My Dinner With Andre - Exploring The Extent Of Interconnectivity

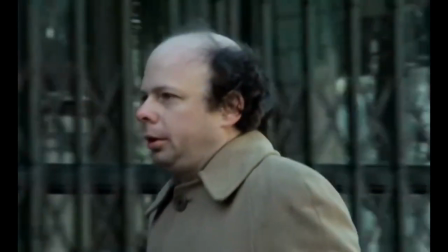Wallace Shawn, worried about a lack of financial income and his struggle to pursue his career as a playwright,
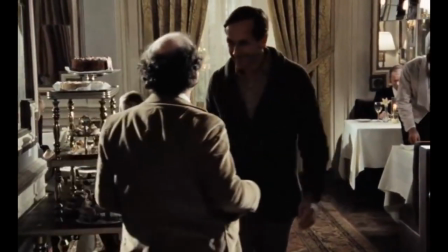reluctantly accepts a dinner invitation with an old friend he has avoided for years, the theatre director Andre Gregory.
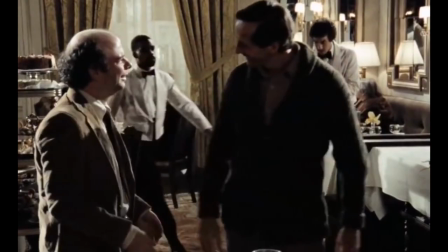Anxious, Wallace gradually learns where Andre has been all these years,
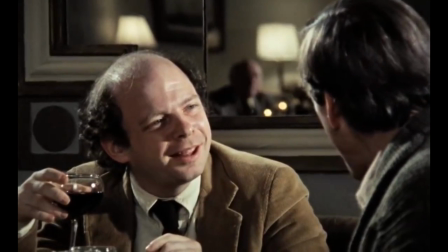eventually reconnecting with his once close friend through a heavily reflective conversation that explores spirituality,
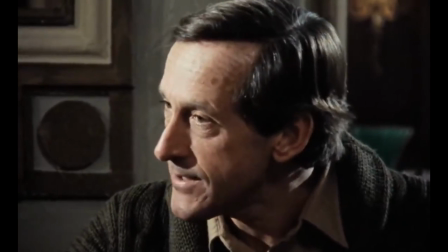travel, romance, death, and whether everything everywhere is truly connected.
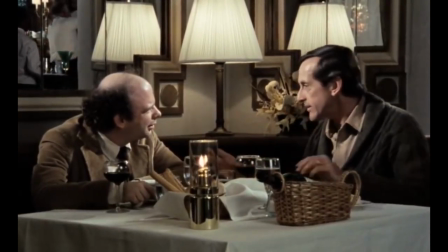This is Louis Mal's My Dinner with Andre, starring Wallace Sean and Andre Gregory as fictitious aspects of their own personalities,
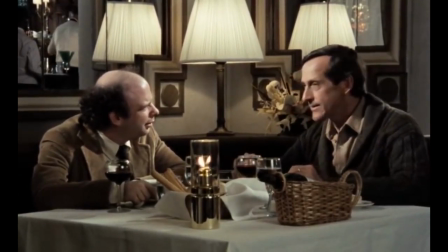reflecting on a myriad of profound spiritual and relatable subjects.
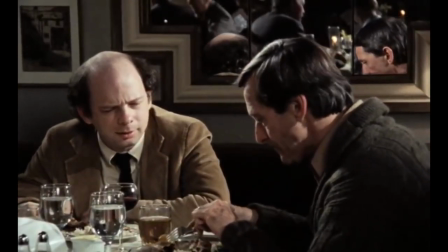While My Dinner with Andre may visually focus on the two holding a discussion over the course of an hour and 50 minutes,
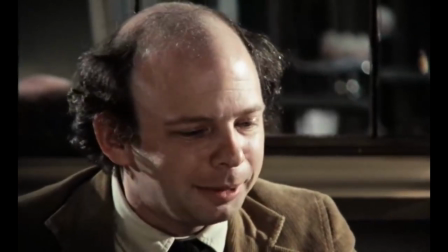the film holds attention with its engaging digressions and natural storytelling, with a focus on the charisma of the central actors,
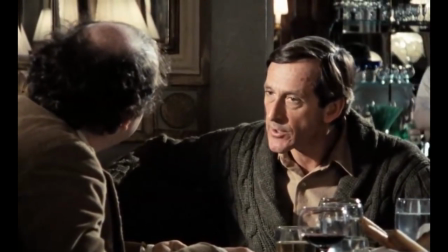recreating the intimacy of a genuine discussion or even a play.
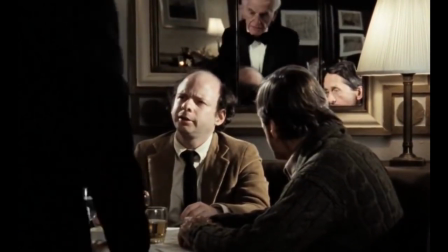My Dinner with Andre's fascination with interconnectivity also provides much food for thought.
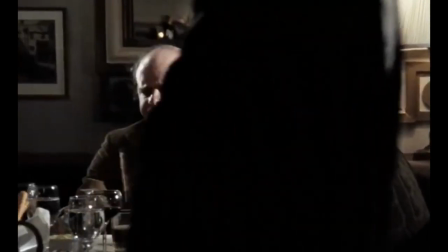Do omens and superstitions hold any true bearing? How does an individual remedy spiritual disconnection?
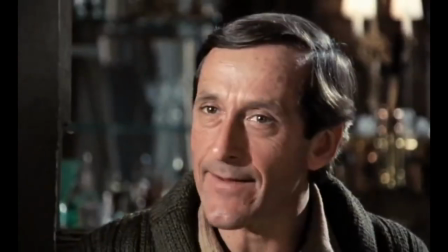What of the lack of connection to living that Andre Gregory once felt crying after watching Bergman's Autumn Sonata regarding the quote,
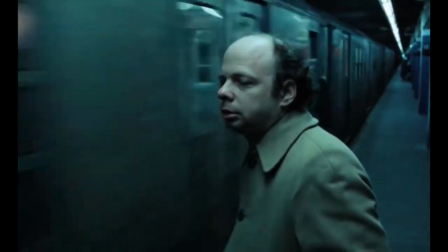I could always live in my art, but not in my life. The theme of interconnectivity, or a lack of it, re-emerges throughout My Dinner with Andre.
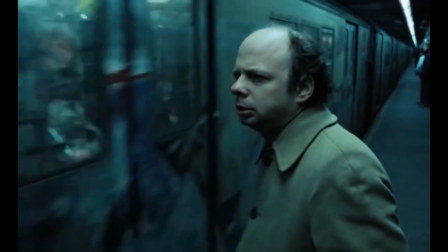The idea of interconnectivity and disconnection is established early on as Wallace, in a voiceover,
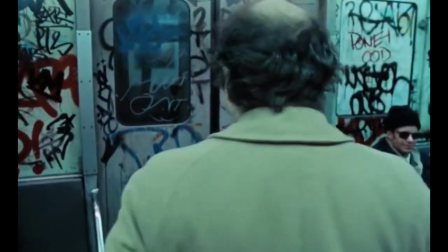expresses how his youthful interests included art and music, and now, in his vertis, the interest is money.
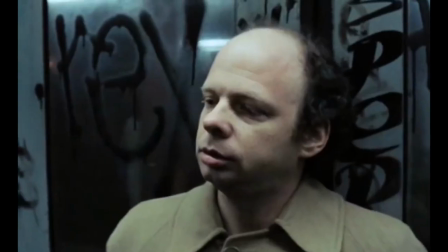He is struggling to pay his bills on time, and he's having to take on different jobs, while also working hard writing plays nobody will show.
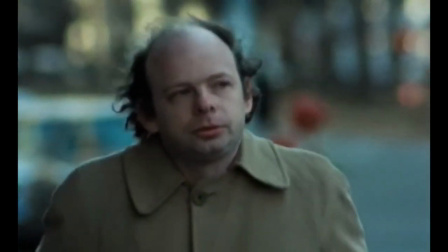Wallace, it's fair to say, has become disconnected from the optimistic motivation that once spurned him onward into a career within the arts.
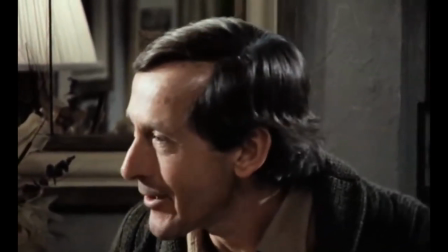A contrast to the disconnection is found in Andre's recollection of an experience he referred to as a beehive,
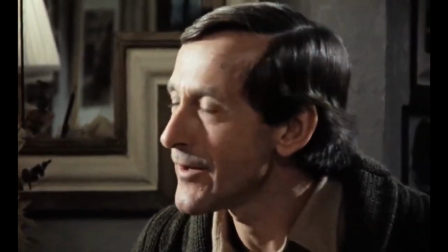a spiritual ritual that connects all participants through improvisations similar to theatrical rehearsals, something he's familiar with.
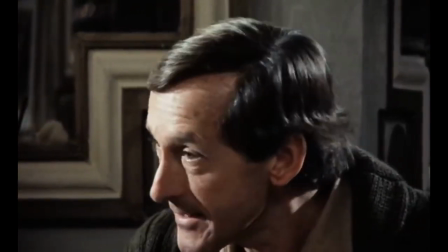Unsure initially on how to lead the event, he found that once it begun, people naturally moved into rhythms,
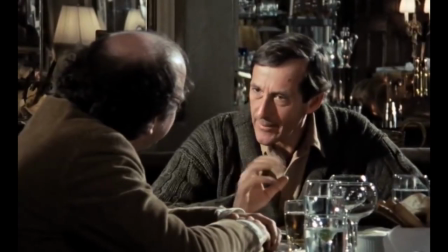circular movements and collaborative interactions, suggesting that at the most subconscious level, people seemed connected somehow.
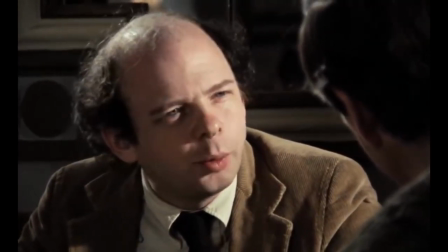Wallace and Andre seemed to be opposites, as Wallace is critical of interconnection, using the analogy that a fortune cookie providing a bad omen,
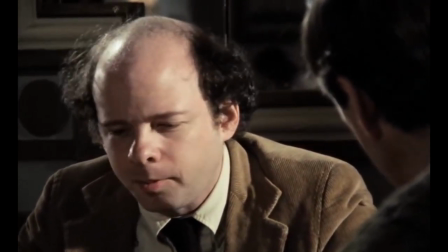warning not to fly,
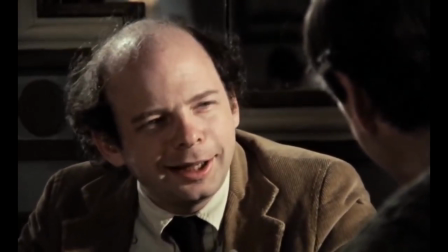would not deter him from getting on a plane as the fortune cookie is unable to have any actual bearing on whether his flight is successful or
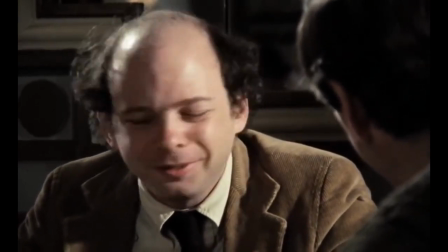not. The idea of interconnectivity to Wallace is a superstition.
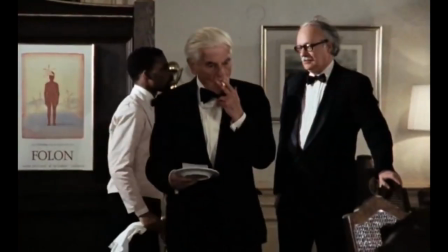However, over the course of their discussion, there is a shift within Wallace as the restaurant prepares to close for the night and he leaves taking the taxi cab home.
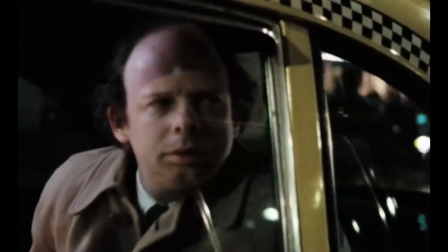He reflects on the passing streets and buildings of the city and how they all connect to his past memories with With the intention of reconnecting with his girlfriend,
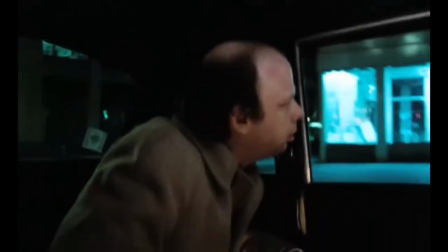telling her about his dinner with Andre, it's a reassuring moment that suggests that interconnectivity is present in facets of our lives,
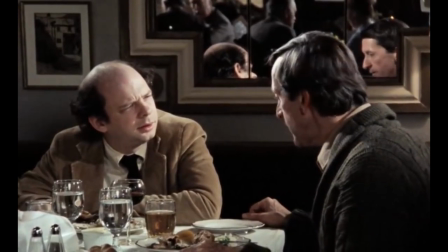and that after such a profound conversation with an old friend, there is a sense of renewed motivation, a reconnection with a motivation once lost.
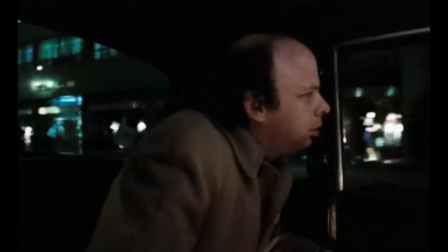Without hyperbole, Wallace comes away from the dinner with Andre, a somewhat changed man.
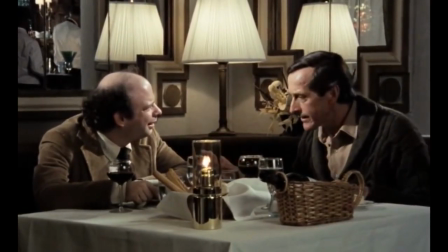The performances from Wallace Shawn and Andre Gregory capture a sense of authenticity in replicating two old friends reconnecting,
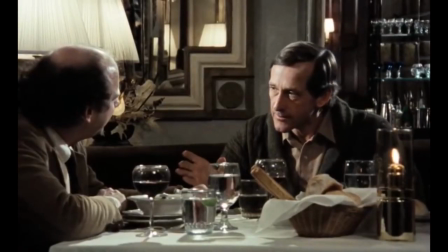their experience is distinctly different from each other, and yet their human and personal way of relating these experiences often feel relatable,
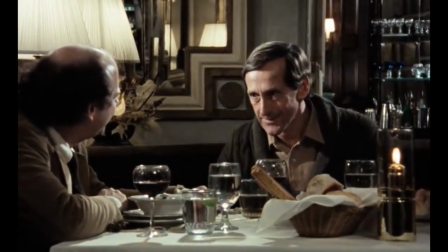believable and engaging. While the film may literally depict two men sat waiting for dinner,
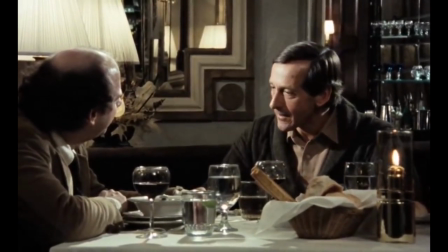the mental visuals these two men craft with their performances and storytelling are captivating.
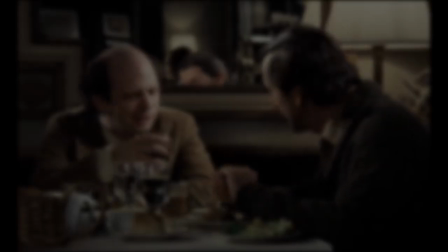Elaborating on this within his review, understandably earning a place on his great films list. Roger Ebert wrote that.